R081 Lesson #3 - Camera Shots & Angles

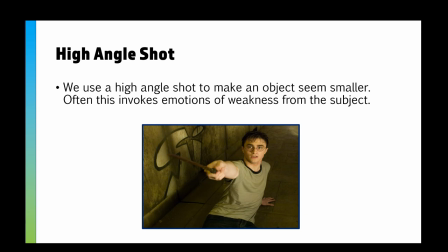(7:51)
Similarly we can do the opposite and use a high angle shot so we can make an object seem smaller which sort of gives the idea of weakness so Harry Harry Potter's trying to fight a Dementor in this scene so he is getting an angle from a high angle shot which sort of shows
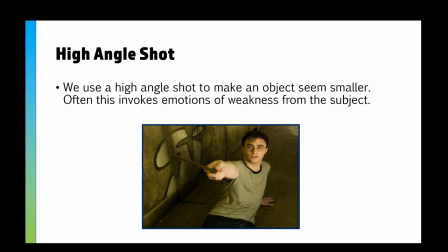(8:07)
that he's smaller maybe not as powerful as a Dementor and sort of shows his struggle a little bit maybe shows that he's almost scared and frightened like he's in the scene
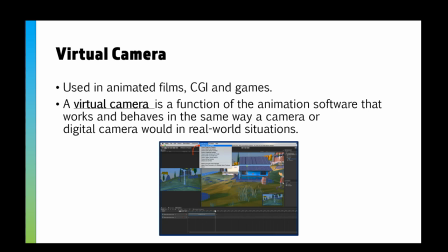(8:15)
and then we've got a virtual camera now the reason we're covering this is that there has been a previous exam question asking what is a virtual camera now we use these in animated films in cgi and in games and a virtual camera is essentially like
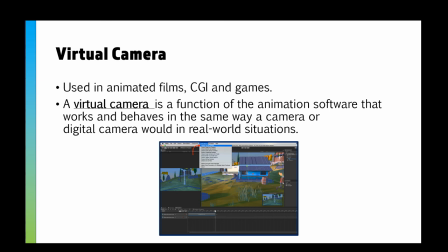(8:32)
a normal camera however it's a function of the animation software that works and behaves in the same way a camera or digital camera would in a real world situation so the screenshot we've got here is from a unity which is a program you can use to create games.
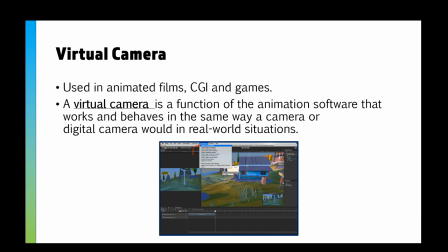(8:48)
Quite a lot of games have been made in Unity and when you've got a 3d game you can actually have a virtual camera for a 3d model and that would maybe do like a circle around the objects you've built. Similarly in my earlier animation, admittedly it's not the best animation because I'm still trying to teach myself After Effects,
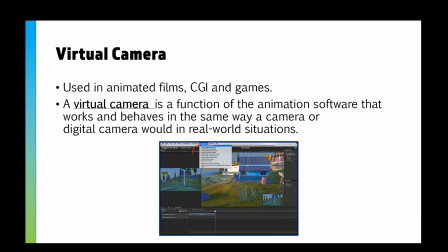(9:07)
but all I used was a 2d camera which allowed me to zoom into my scene without having to change the size of any of my objects I just literally added a virtual camera which
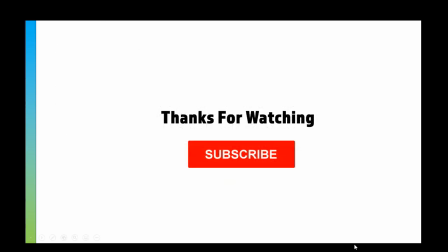(9:17)
allowed me to zoom in and zoom out and thank you for watching if you liked it please subscribe and I will see you in the next video